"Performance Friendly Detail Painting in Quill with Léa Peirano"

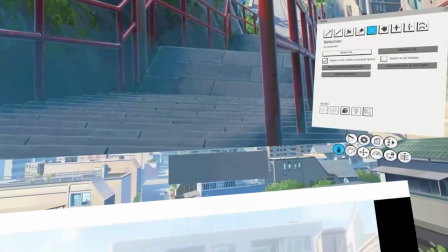675s
Yes, really random. Okay.
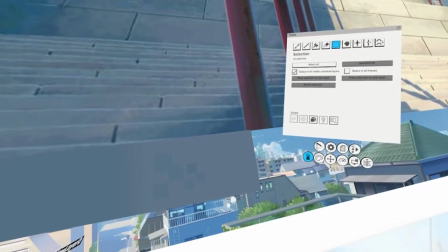678s
But if I want to make some little detail in some place,
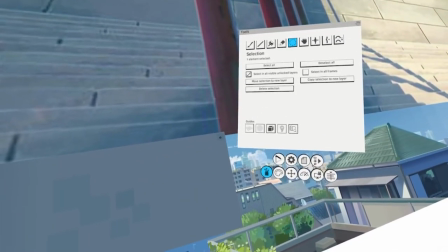686s
for do that, I apply some more square on this part,
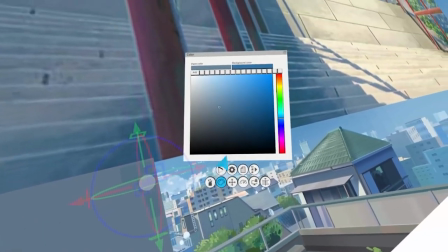694s
for example, and I just change the color for something more lighter,
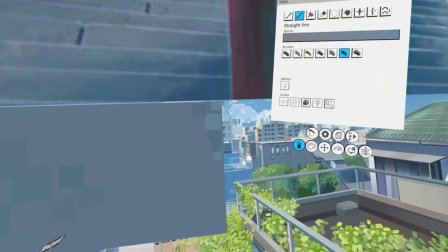702s
just like that. And I like, I like also put a little line.
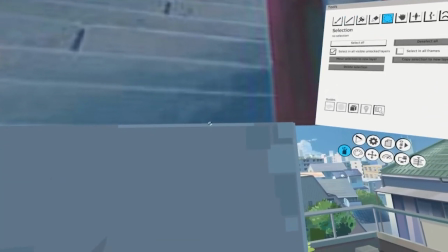712s
Yeah, like a bezel.
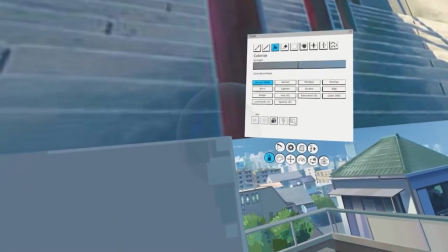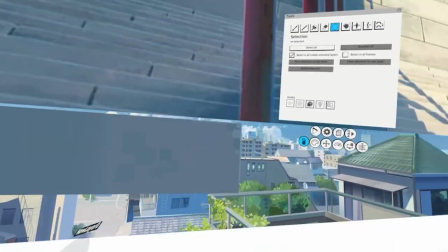722s
Magic.
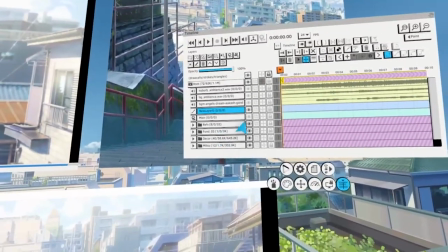725s
It's so interesting because when you're, when those squares are far enough from the viewer,
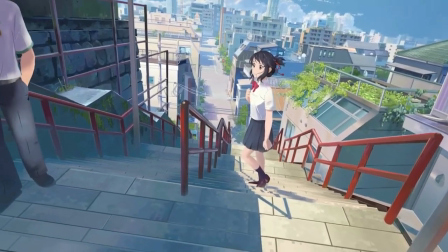733s
they blend together and they there seem like yeah it gives you a feeling of
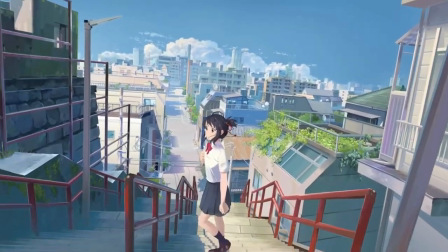742s
watercolor it's so beautiful oh okay oh thank you so actually um
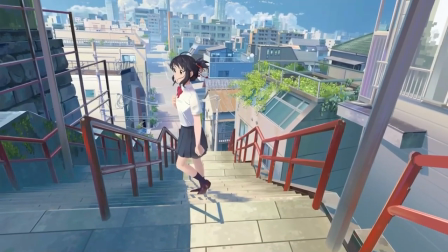746s
it's that's a good point actually and big dave is asking uh leia
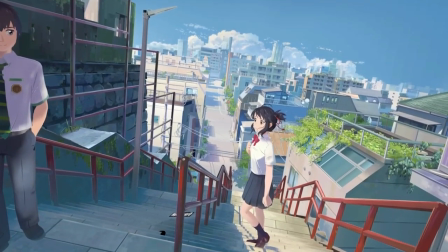751s
if you develop this technique specifically for quill or if you also use it for traditional
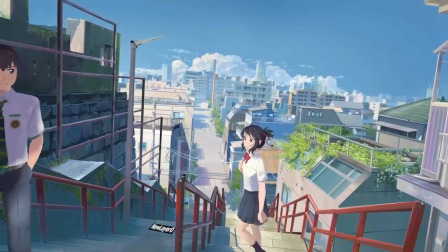757s
2d painting no just for quill because at the beginning i'm a 3d artist
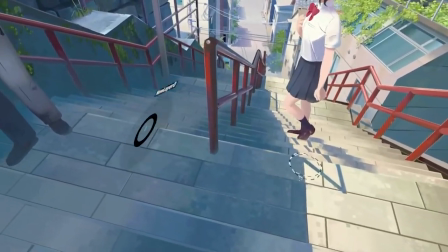763s
so i just developed this thing on quill
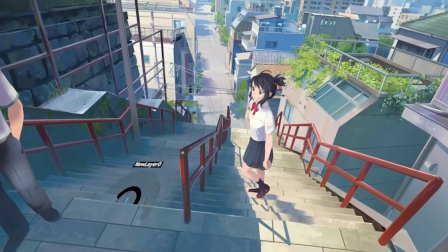768s
that's funny because i actually use this technique i have been using this for quite a few
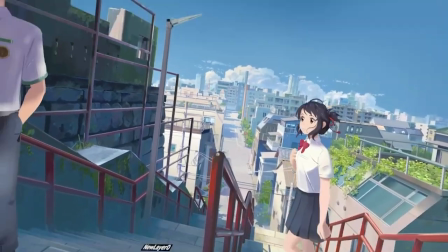775s
years um in photoshop okay yeah i use the selection
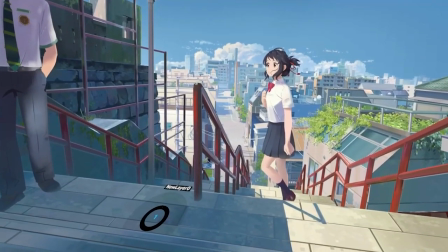780s
tool and you create those squares because you can quickly create this type of texture.
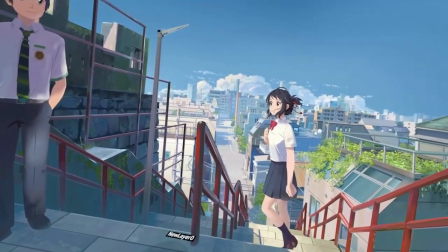785s
And for the people that might have seen my tutorials, I use that quite a bit to create like walls and stuff like that.
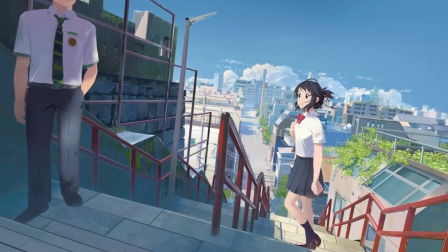793s
It's very similar, you know, like where you just create a bunch of square selections and then you change the hue slightly, just randomly,
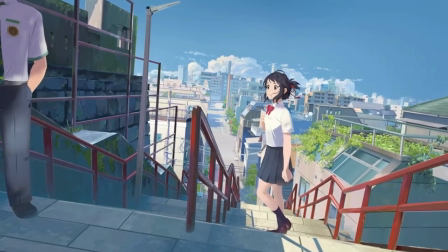800s
but it adds like this nice level of texture to it.
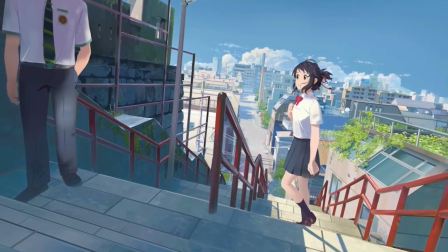804s
And I love seeing that realized in your work here because I've never seen people do that in VR yet so it works really well.
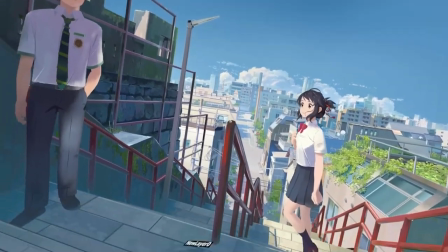813s
Oh okay.
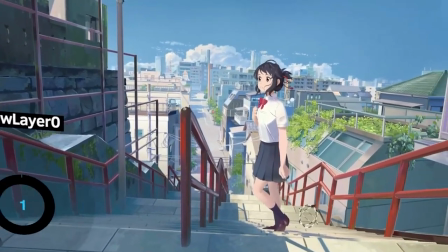815s
Yes because I want to make some very detailed background in Quill so it's for that
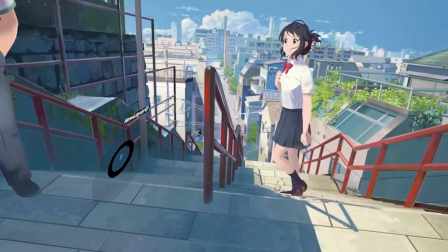823s
I just apply some little squares everywhere to make some texture and different color and to put some detail.
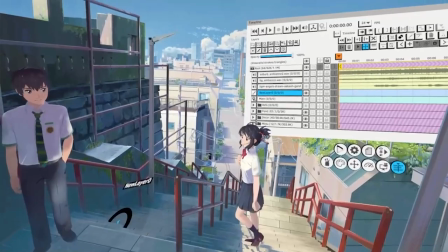834s
Do you use the same technique in the background for the far away buildings?
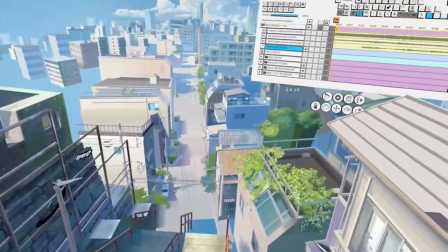840s
Oh, a little bit, yes. I will show you how I made some overparts.
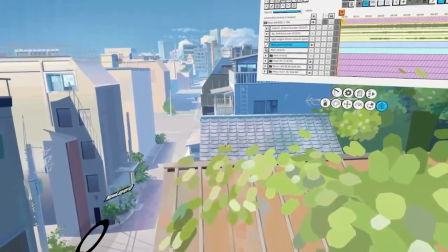849s
For example, for the leaf, it's really simple.
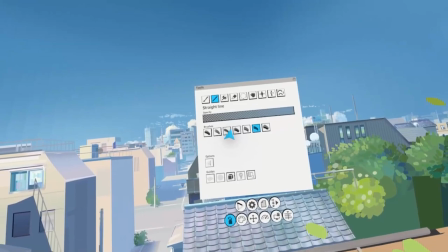854s
I just use the rounded ribbon brush and I
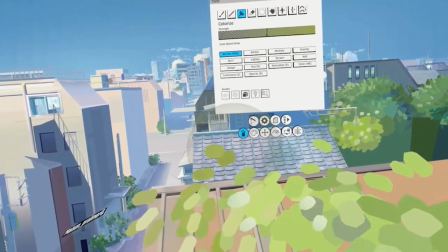863s
just change a little bit color and I do
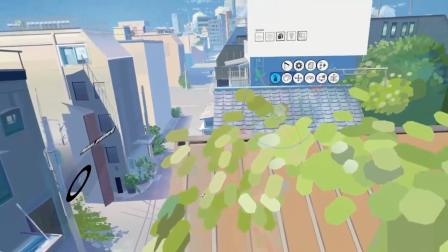868s
the leaf like that just for example and
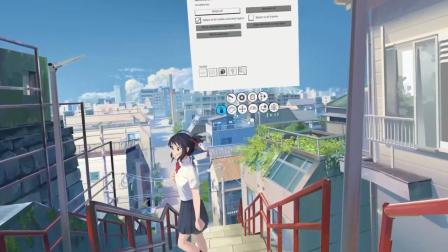872s
it's worked very well if you look that from very far yeah they look like brushstrokes and
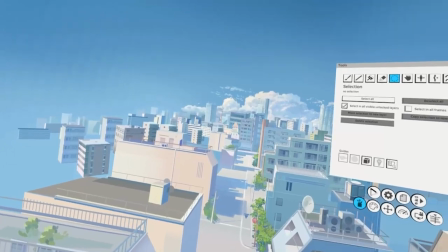881s
I apply for the very far building I not put the square
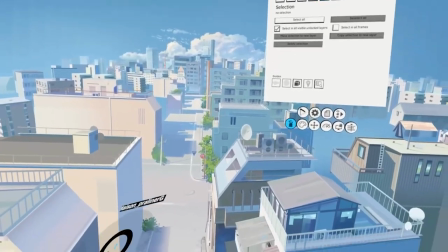889s
things everywhere because it's useless but I apply some little square in some
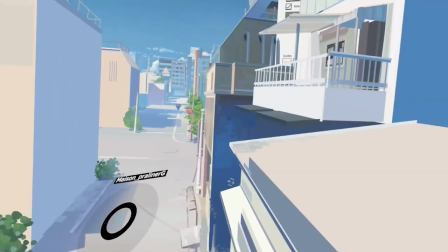897s
strategic point for example in this part because we can see this part from the stair